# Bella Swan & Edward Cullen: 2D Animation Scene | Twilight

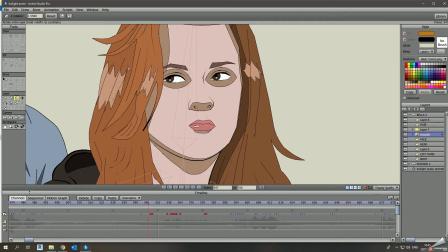[4:06]
And I'd love to see if someone has done it, like a tutorial on how to do lip syncing with frame by frame. It's crazy, and it's a lot of work. So, and how do they do it? How do they match it? I'd really love to do it.
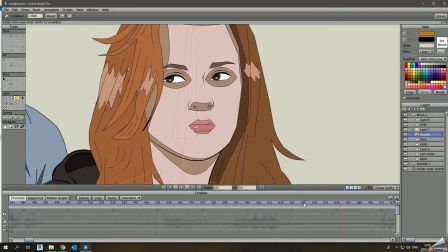[4:20]
And I've also seen in anime they also do it as well, but they never really go into how they lip sync their characters.
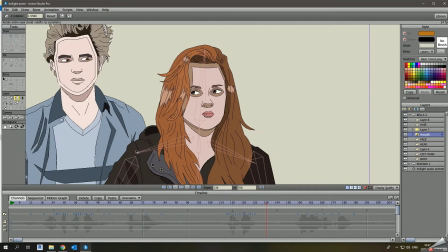[4:28]
I hope they can do that. So anyways, I've finally completed Bella's lip syncing.
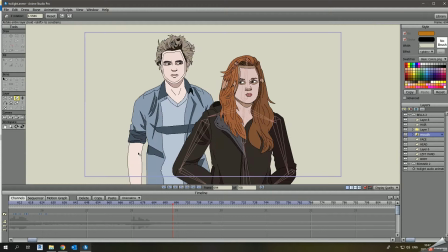[4:36]
So here I was just testing,
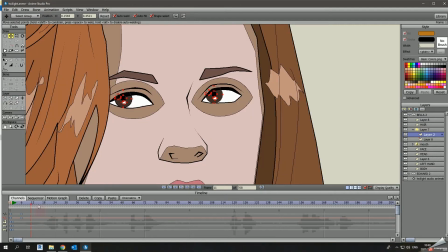[4:40]
checking out the eyes, just making the eyes come out, not come out, making the eyes look more alive.
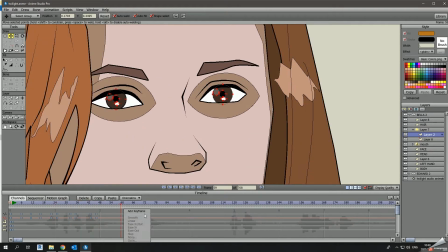[4:49]
So I was making them fidget every now and then. So instead of doing it for every frame,
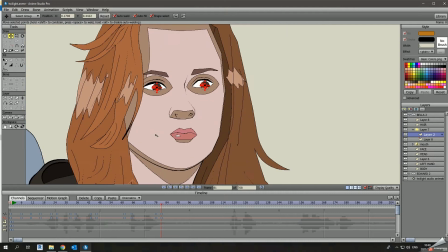[4:57]
what I did was that I did a number of frames for a number of seconds, and then what I'll do is that I'll just copy these,
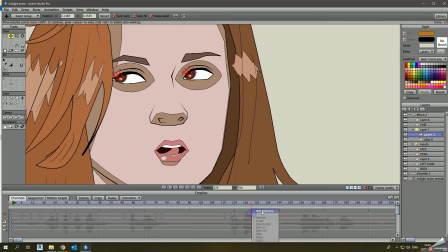[5:02]
and then they'll just keep cycling over and over again.
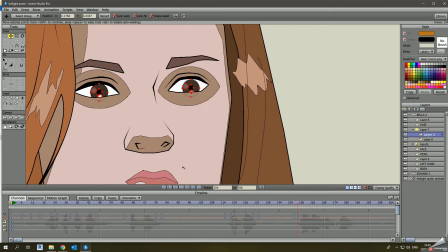[5:06]
So here you can see, and this really adds to the overall composition, because then your character really does look like there's motion to them, or that they feel more alive, if I can put it.
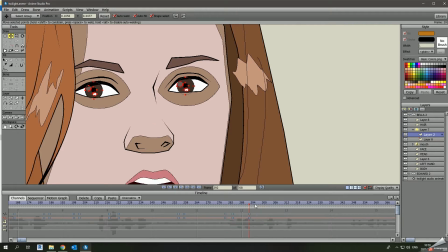[5:18]
So this is what I do, and then usually after I do this, I also do the same thing with the eyebrows, because I feel like those add expression as well to the character. Now, a lot of what I really like about anime studio is that you're really able to animate everything you've done.
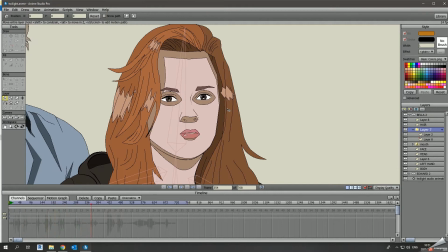[5:34]
I really thought about animating her hair instead of like in terms of like the wind blowing, but then I decided not to,
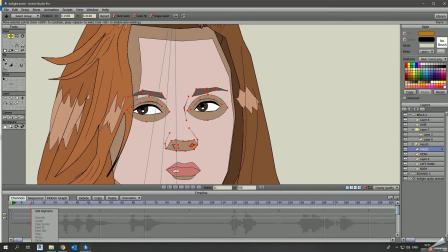[5:42]
because I guess the whole idea of this was just to show you how I go through the process rather than creating an animation from scratch.
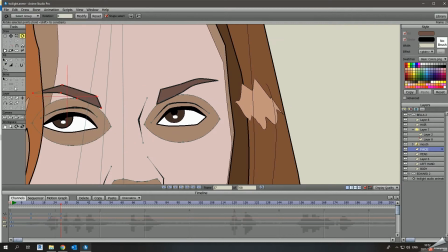[5:51]
So if you guys, or if anybody's interested in like doing your own fan fiction,
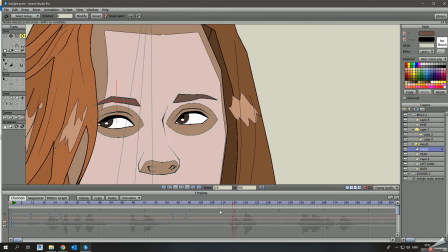[5:56]
then I'd really recommend this, because it really is fast, and you can really churn out, is that a word?
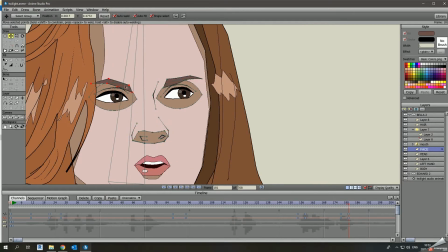[6:03]
Churn out or turn out? Well, you can knock out a lot of episodes in a very fast time.
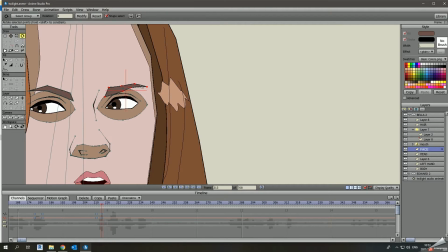[6:11]
So I'd imagine that if I had to do like a 5-minute episode, it would probably take me about a day.
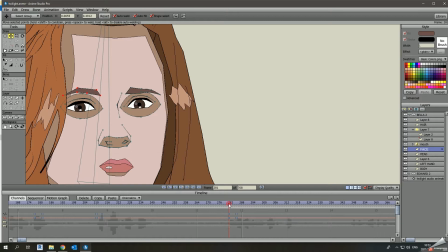[6:17]
And if I had like multiple stories of the same characters,
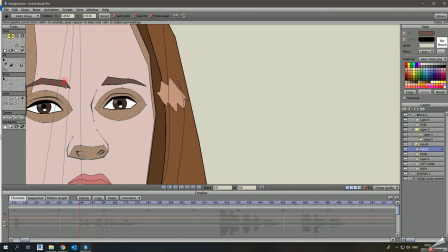[6:20]
then you can imagine that it would take a day to create all your characters and all your backgrounds and whatnot.
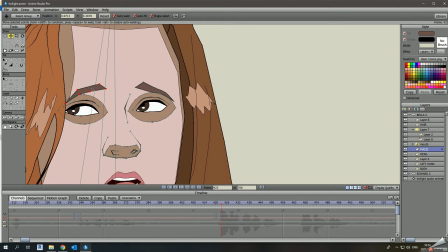[6:27]
And then from that, you just continuously you
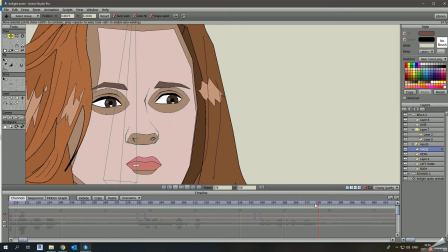[6:32]
record your voices, and then you sync them over to your animation.
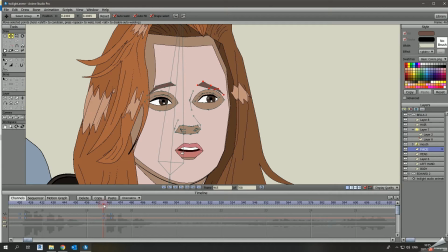[6:36]
So out of everything that you do, lip syncing will be the most time effective.
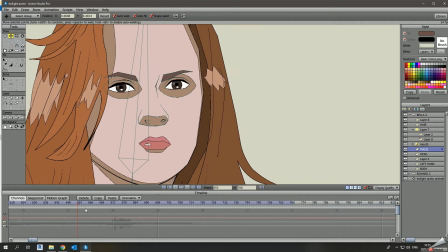[6:44]
I don't think that's a word. It'll be time consuming.
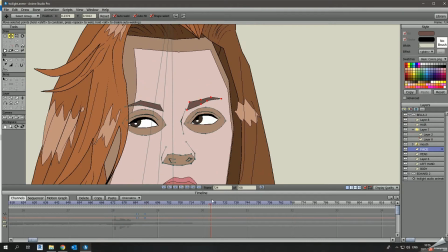[6:50]
Oh my goodness, I'm fumbling again. I hope I get better as I do more projects.
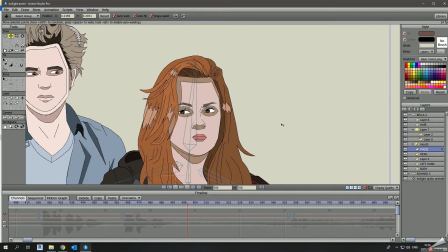[6:56]
But anyways, coming back to the animation, we finally completed Bella, her face, basically.
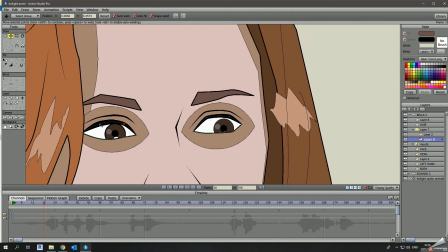[7:02]
So she's now, being expressive. And then what we're going to do here is just create a blinking.
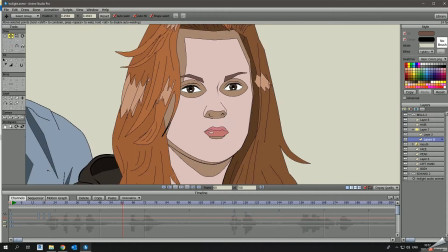[7:09]
I think Bella blinks quite a lot, so you'll note that I go crazy with the copying and pasting of her blinking, just to add that characteristic of Bella to the animation. So overall with this, as I was doing this, I was happy with the results.
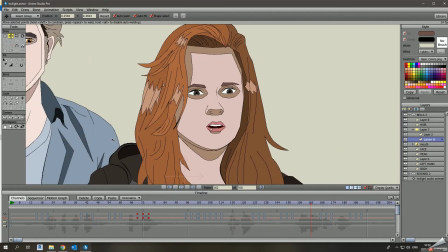[7:27]
So now that I've completed with the facial expressions, what I now have to go and do is the bones.
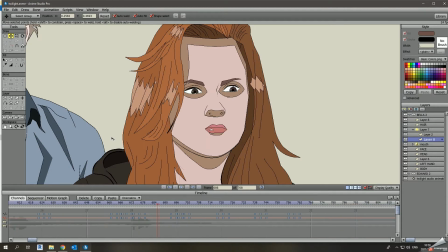[7:34]
So now I just create like little motions, little heads and turns,
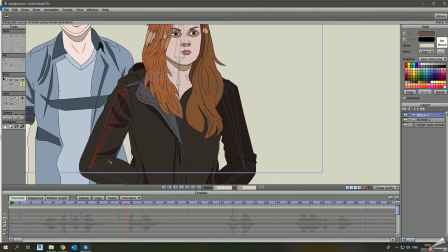[7:39]
and I focused more on the parts where she was speaking, so that I suppose it can be more expressive when she says certain things.
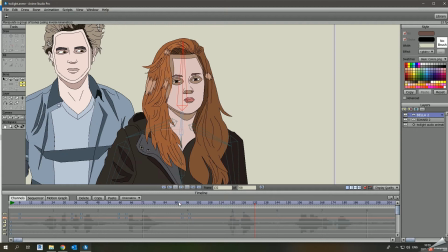[7:48]
So you'll note that whenever she says something, then I move the hands,
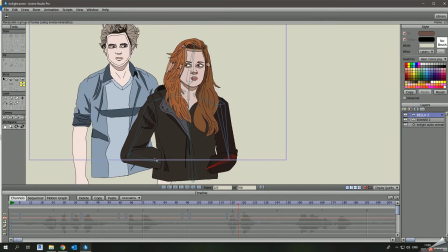[7:53]
I move the body, and I just play really up and down in terms of like moving it left, right, nothing too complicated.
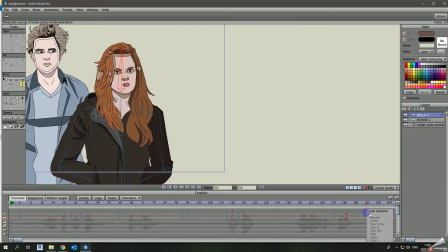[8:01]
And if there's anything that I'd like to make clear, it's that there's so much that this software can do, like really, really so much.
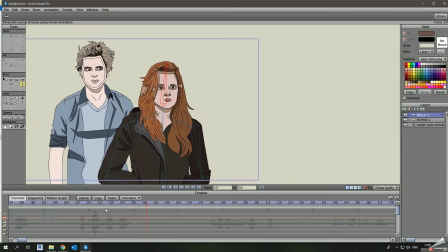[8:10]
I wouldn't even call this like a scratch of the surface.